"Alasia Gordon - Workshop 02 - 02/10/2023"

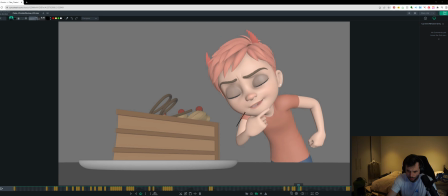[8:15]
Maybe what I'm drawing here is a bit too much, but something in the middle, maybe. And then you unravel.
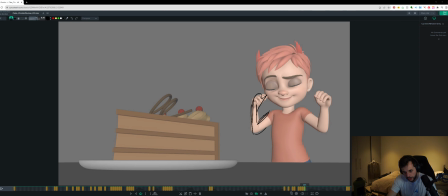[8:31]
Yeah, you unravel it. So that's too much, but a little bit of something there, I think it's going to make it feel a bit less IK and a bit more connected.
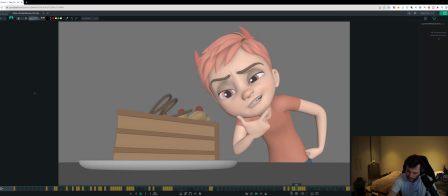[8:45]
Yeah, something like that.
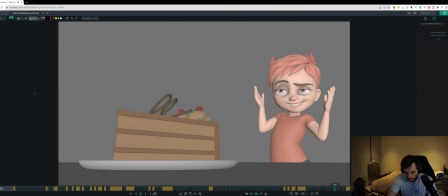[8:49]
I like a lot of this. This is feeling good. Here, when you do this little translate one frame lead, I think that's cool, but it would be good if you get a little bit of tilt in the head as well during that lead. At the moment, it feels a bit just in the neck in the translation or whatever that's doing that.
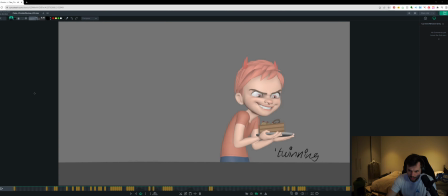[9:06]
So I think that's going to feel good. So here, you're kind of twinning as the arms go back and they kind of both hit at the same time. It would be cool if you got like a little bit of one arm getting there and then the other arm in a settle, right?
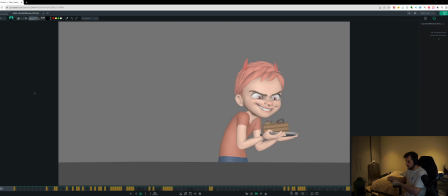[9:18]
So if I'm side on, it's like something where you get a little bit of break up in it, where the angle of this is one frame. This is one frame later than that, and then you get like a nice bit of settling. I think that's going to feel really strong and good.
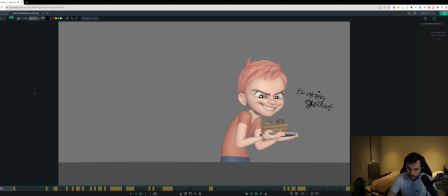[9:34]
Maybe like a little thinking eye dart in here would be cool as well. Like a small one. Small thinking eye dart, you hold it for like 3 frames, 4 frames, and then you do another eye dart to lead this slight change of emotion. I think it would be good. I think there's a secondary eye dart in there that can be added. And yeah, this needs a moving hold for sure.
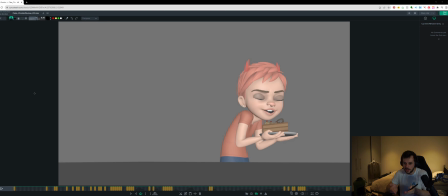[9:51]
Everything just kind of hits at this point. So just want to keep things settling and easing, just in case. So things are going to continue to settle and ease. And I think the case here, your arcs, there's no arcs on the corners here, just go straight up on both corners.
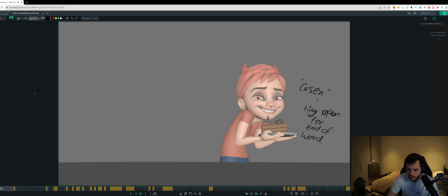[10:09]
So you can get a little bit more arc in there. And I also think you're hitting a wall a bit on this frame. So you can keep that easing for longer and just treat the continued ease as a moving hold a bit more. And case. You can do it, but I kind of hear like a case in your sound.
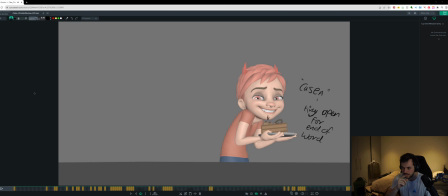[10:29]
So I get a tiny bit of open at the end, case. Like a tiny bit after the sound, like when the s is resolved. The s is a compressed shape. So when you release the compression, that's all that's happening.
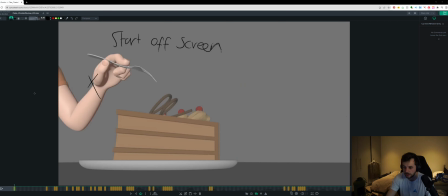[10:42]
It's case, and then you release the compression, it opens a tiny bit. Yeah, that's the majority of the notes I wrote there.
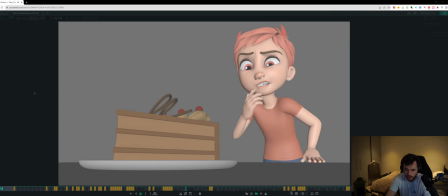[10:49]
I'm just going to look and see if there's much else.
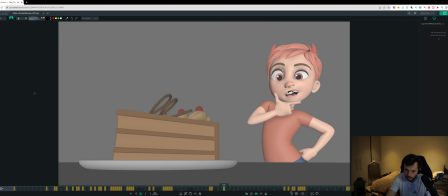[10:55]
I think you can push the ooh shape for looks in here a little bit more. Looks, right? So it's this bit.
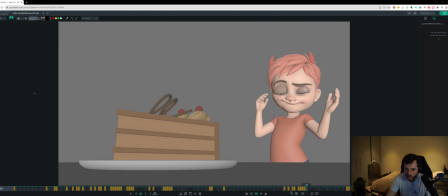[11:15]
Nice. I think that's going to help it for sure.
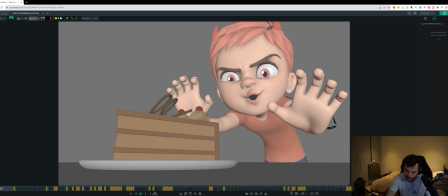[11:28]
I don't know if there's a way of getting a tiny bit of elbow on this frame and just cheating it. I think that's going to feel pretty good. So it doesn't just disappear on one frame. Like if you just cheat it out on this frame, so you get a tiny bit of it, could be pretty nice.
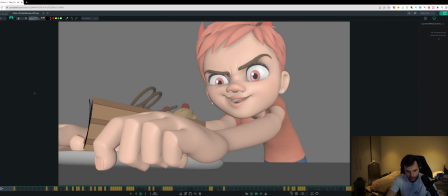[11:45]
Here, maybe at some point we can talk about blend shapes. We can go into Maya and we can figure it out. Maybe it's a bit more polishy, where we can get a little bit of stretchiness and drag.
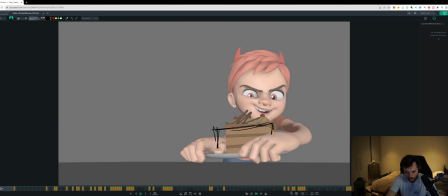[11:53]
We talked about this last time, but I'll put the note in here again, and maybe I can do you a demo on using Anim Polish, which is a free tool, or using Maya's inbuilt
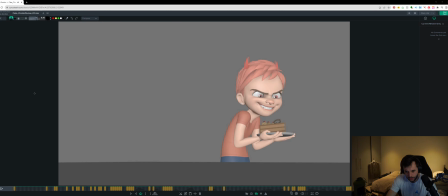[12:07]
shape key editor. I think it's like shape editor or something. So it would be great if when this settled, it had like a slight overshoot where it got thinner and taller, and then it settled back and got, you know, shorter and fatter, you know.